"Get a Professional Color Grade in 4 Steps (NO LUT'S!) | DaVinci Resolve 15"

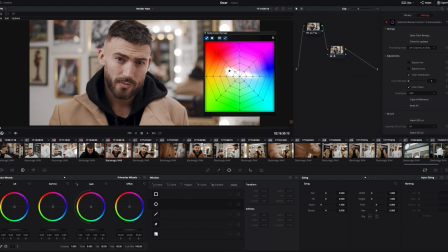4:08 The link's in the description below. So just apply that to node two. And what you get here is this window here. We can make it a bit bigger. And basically what we're gonna do for this is we're gonna select his skin tone.
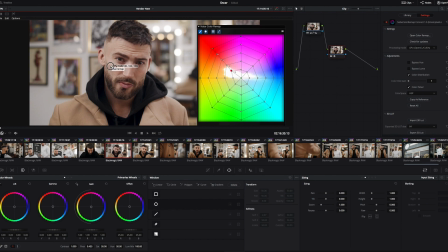4:20 You see your mouse over, select his skin tone, and we're just gonna put a bit more color into that. And just make sure that lines up right on our skin tone line. I can see that on my vectorscope, that we're just gonna make it a little bit more yellow, a little bit more saturated. So going out goes saturated, going down goes a bit more yellow. That's looking nice and on our line.
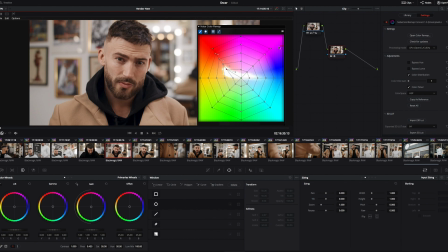4:39 So again, this hair light, which is the sort of 300 LED panel, is not quite white. It was really cheap and cheerful, and it does work, but we just need to take out our magenta for that.
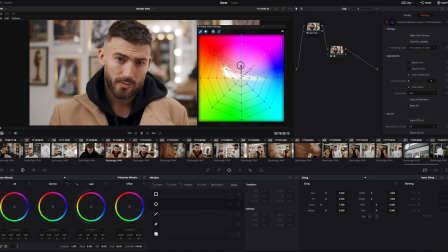4:54 So we're gonna bring our magenta right down, and the same with our pinks here. getting rid of all those shots. And making our yellows a little bit more red, just to give it a bit more punch.
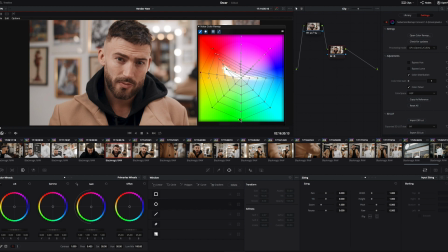5:06 Give it that sort of Instagram look. We're going to take our greens out completely, and we're going to make our blues teal. So we pull that to teal, give it a bit more saturation. Now I know there's some teal in these frames over here and up here, so we're just going to pull those away a little bit.
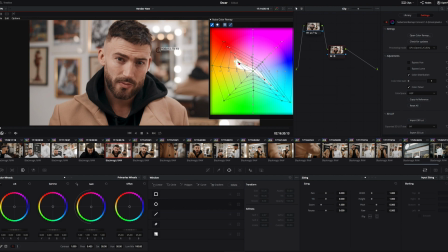5:24 And in the background there, just giving it a nice contrast. So it's obviously opposite in the colour wheel, we're getting quite a nice colour contrast there.
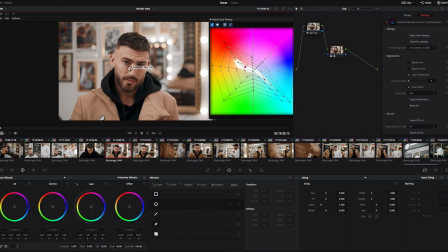5:32 Now his skin's looking pretty good. We could go around and tweak this more, but for the sake of speed, let's carry on.
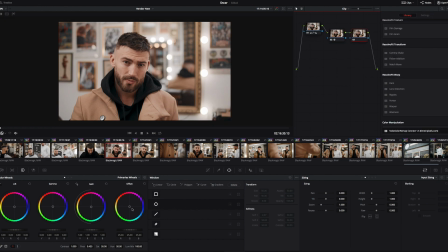5:39 So node 3, I'm just going to check our skin tone is bang on. So we're going to qualify some of this, turn on our tool there, which just shows you what we've selected basically. And then you go over to your vectorscope, which I will show you now.
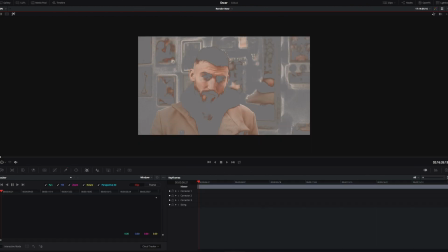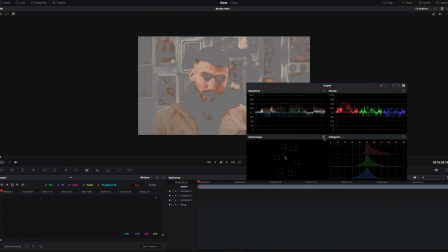6:02 So you can see here, hopefully,
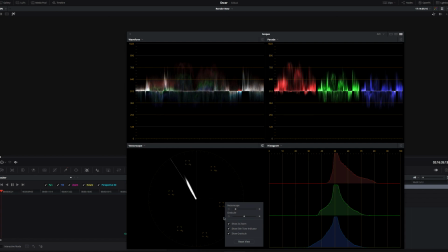6:08 that our skin tone is pretty much bang on. We're slightly more red than we would like to be, but that gives him a bit of life, a bit of color in the cheeks. So that's really nice, and I'm very close to our skin tone line, which is perfect.
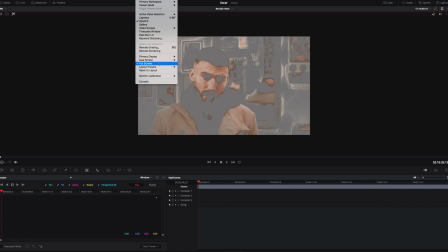6:23 So that's all good. Okay, so back to the grade. Okay, so node 3, obviously this portrait shot, it was a female talent, you might use this slightly more, but even so, it's a beauty shot at the end of the day. The bloke's just had his hair cut, he looks amazing.
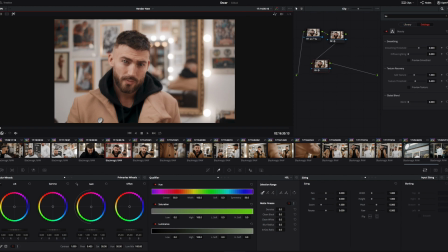6:40 So let's use our beauty plugin here. Now clearly that's too much Snapchat filter right there.
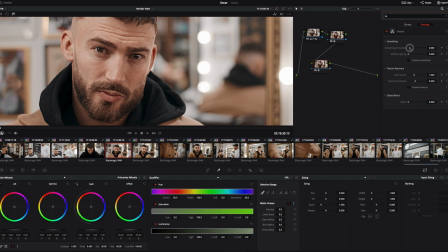6:47 But we can dial it right back on the smoothing. We don't really want to smooth him too much. You know, he's got quite a defined jawline and face, so that all works. But what we do want to do is just smooth out his lighting. So we're just going to bring that up slightly. It just softens everything off, gets rid of some of that noise, makes it look smart.
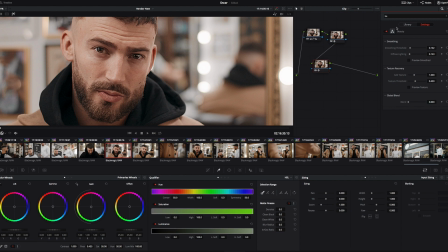7:03 Just bring that smoothing down a little bit. So you can see here, before, after.
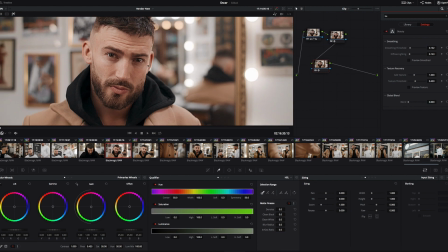7:08 Just gives everything a bit of definition, a bit of punch, but doesn't introduce any nasty artifacts.
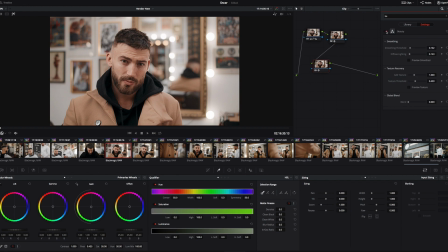7:14 Just keeping that skin nice and smooth. Perfect. And just giving a glint to the eyes as well. So final node, we're nearly there. And we're just going to add a vignette. So take highlight off, reverse this one with this little button here.
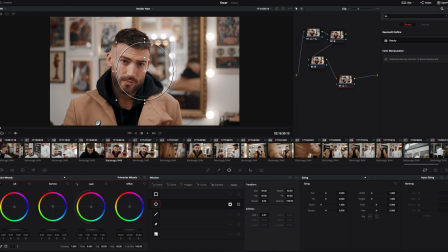7:30 I'm just going to pull down the mids very slightly with that one. And of course, make it nice and soft. So you're getting just a nice halo of light on his face. So you can accentuate the effect there. But we think about there works well. So there you can see
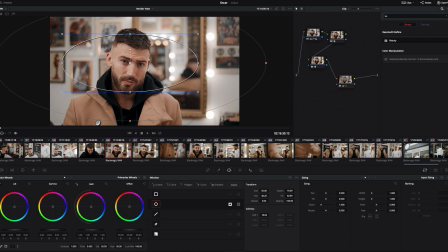7:51 before and after, just drawing your eye to his face, which is always what you're trying to do with color grading, with color and with light, is just draw the viewer to where you want it to be on the frame. Obviously with a shot like this, it's the eyes. So just make that straight in the middle. So there you have it, 4 nodes, really easy, and a really nice, well-balanced, well-lit shot.